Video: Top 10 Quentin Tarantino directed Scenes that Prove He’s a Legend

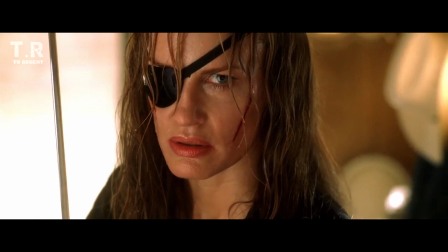[0:01]
Over the years, cinema has been graced with many directors, but I doubt many of them have such a passion for filmmaking and dialogue brilliance like Quentin Tarantino.
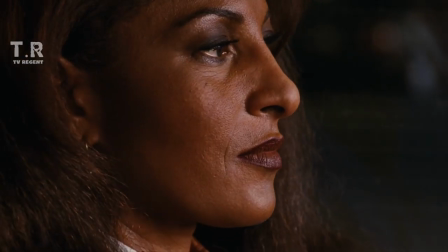[0:10]
Not only do his movies garner exceptional praise, but every single scene this man puts out prove he's a cinematic guru.
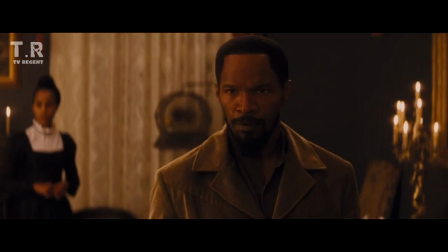[0:16]
When he's not making movies that make you scratch your head at their absurdity,
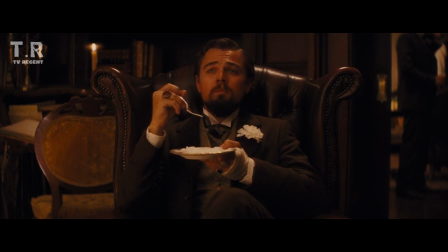[0:20]
he goes down to the molecular level to deliver top-notch unparalleled cinematic quality with a carefully chosen cast.
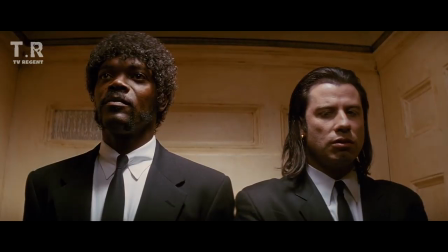[0:26]
Today, let's take a look at the top 10 Quentin Tarantino scenes that prove he's a legend.
Get your backsides up against that back wall over yonder.
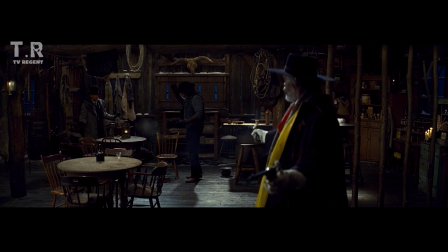[0:35] God damn it! Get or don't get, Joe Gage, it's up to you.
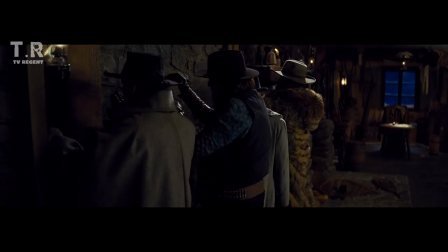[0:41] I'm getting. Then get!
Let's kick off this list with a detective scene from The Hateful Eight at number 10.
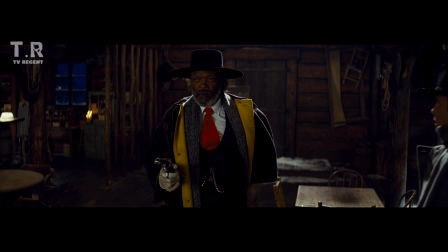[0:46]
You've gotta hand it to Samuel L. Jackson for delivering such a stellar performance in this scene.
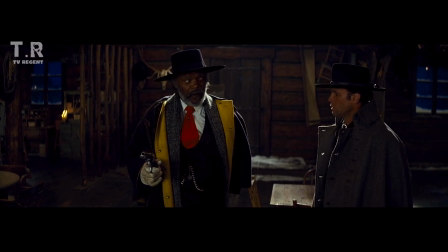[0:50]
In this three-hour flick, it's definitely the highlight and it's just 13 minutes of pure acting and writing genius oh let's
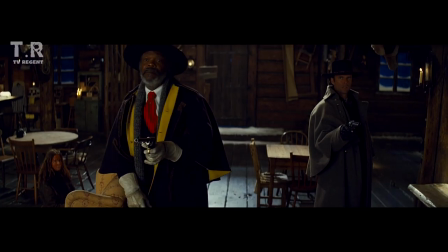[0:59]
not forget the camera work the way he attracts jackson's movements and keeps him at the center with his costume being the most standout of all the characters is just heavenly to watch
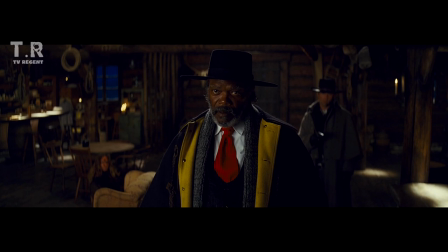[1:07]
no dogs or messicans allowed
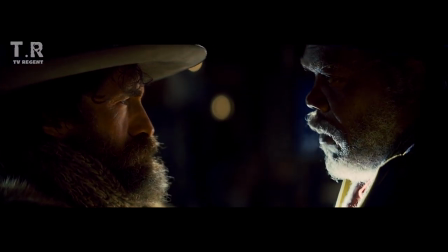[1:13]
the way all these elements just mesh together could not have come about without the brilliance of Tarantino's vision.
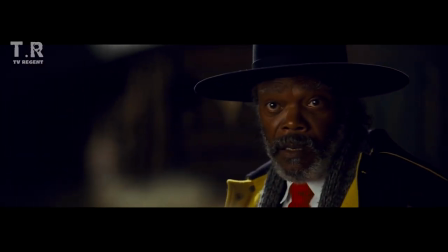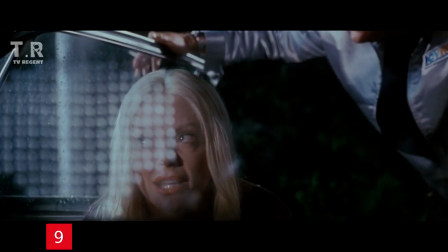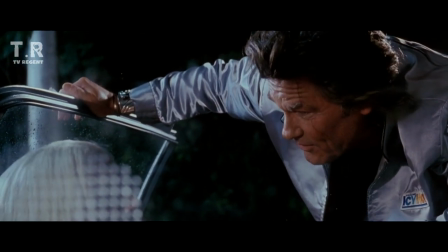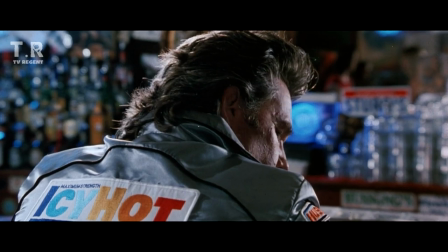[1:37]
On to number 9 with the, well, Pam, scene from Death Proof. Who knew Kurt Russell could play such a satisfying villain?
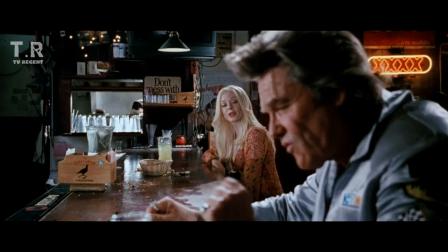[1:45]
Death Proof surely proves that and then some. As a stuntman driver, Russell's character scours the night for women to take on death rides in his spare time.
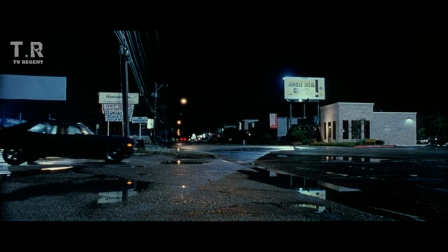[1:53]
In one of the movie's most chilling scenes, he picks up a woman by the name of Pam. When she enters the car, he asks her...
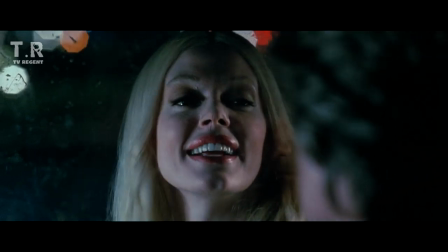[1:59] Well, Pam, which way you going? Left or right? Right!
When she picks a direction, he nonchalantly tells her that he's afraid she has to...
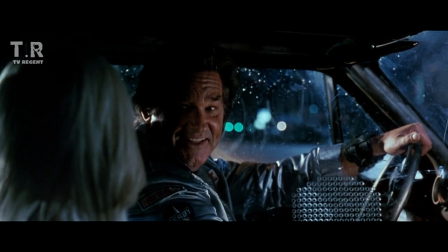[2:07] ...start getting scared... immediately.
That's still not the best part.
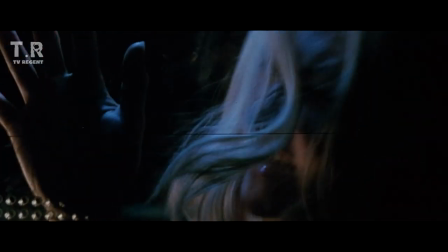[2:13]
By the end, he reminds Pam that the car is deathproof. In fact, 100% death proof, but she has to be in his seat to get the full benefit of it.
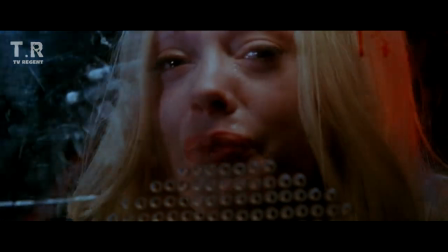[2:21]
Russell's acting and Tarantino's writing as well as the frame in which the scene is shot from inside the car bring a new meaning to cinematic climax.
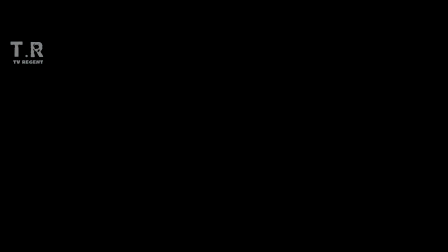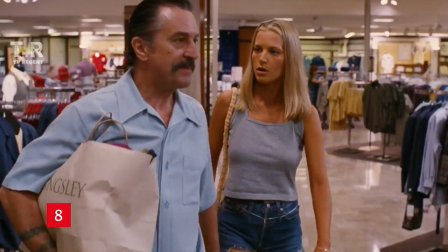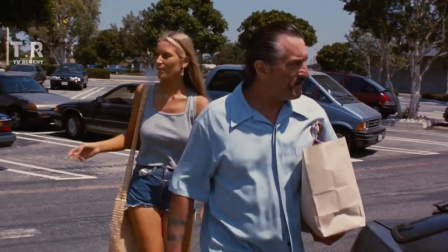[2:39]
At number eight, we have the parking lot scene from Jackie Brown.
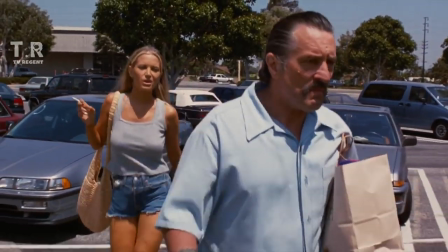[2:42]
If Hitchcock was the master of suspense, I think we should grant Tarantino the award for Master of Shocks, but this one is definitely a shocker.
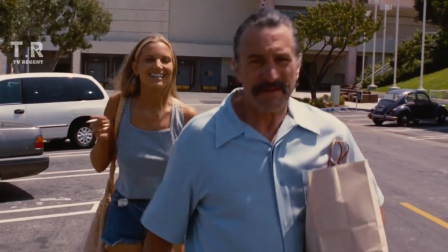[2:49]
After leaving a shopping mall with Melanie, Robert De Niro's character Lewis has to constantly listen to her nagging and teasing him with Lewis?
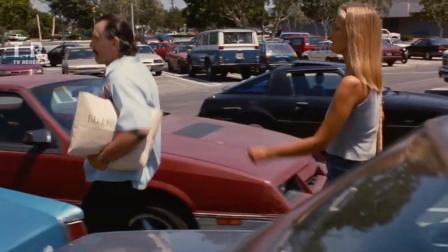[2:59] Lewis?
Feeling he's had just about enough, he warns her to keep her mouth shut.
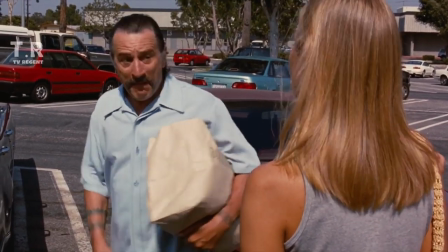[3:04]
Well, what do you know? She doesn't. After building up a one-take tracking shot between the two characters, you'd think De Niro's reaction would be to slap her or to shout,
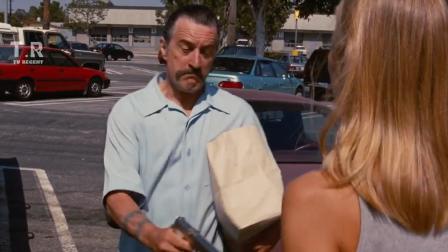[3:12]
but the last thing anyone expected was for Melanie to get shot in broad daylight in the parking lot of a mall.
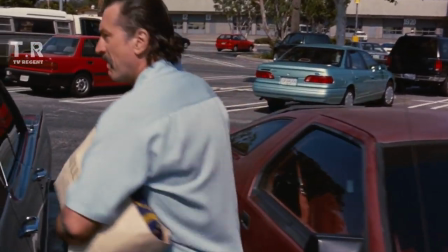[3:17]
The scene doesn't even cut to black from there. It still tracks De Niro as he moves away from the corpse towards his car And he turns around to give a witty remark.
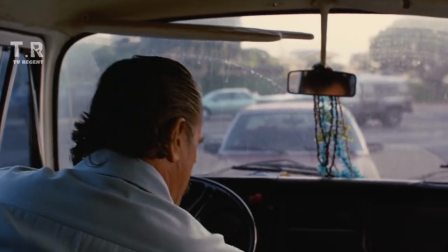[3:26]
He got a hand to Tarantino's audaciousness
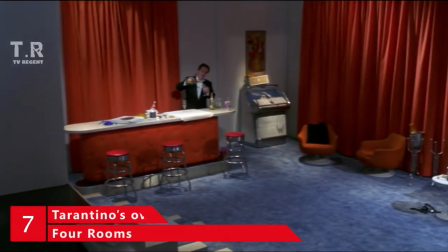[3:29]
Cold, very cold So Ted the bellboy, would you care for some champagne as I was saying?
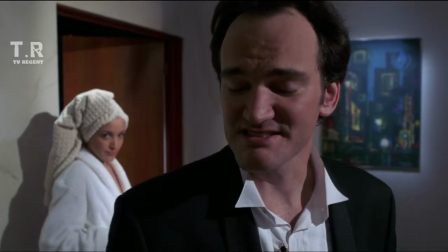[3:36] I mean actually that wasn't what I was saying, but would you care for some champagne?
Now let's get to number seven with Tarantino's own rant in four rooms Every now and then,
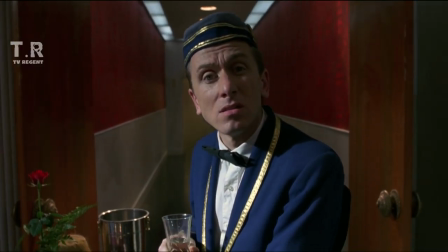[3:44]
directors like to cameo and star in their own movies, but this scene is especially memorable to its director because Tarantino wrote,
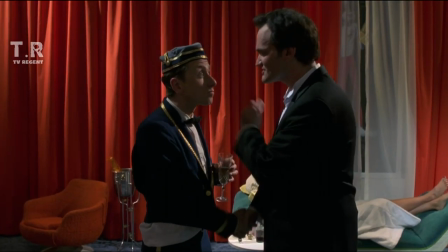[3:49]
directed, and starred in this scene. This part of the anthology sees him as a director who is used to everyone bowing down to his every request.
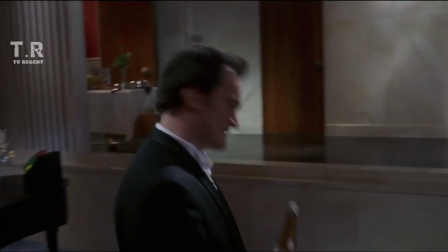[3:57]
While not the most well-received scene in the eyes of many,
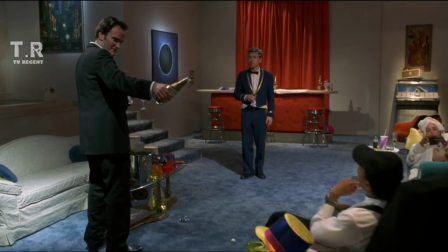[4:00]
Tarantino really cut loose in terms of his acting, and he portrays a sense of real anger in his rant when he's given some awful champagne.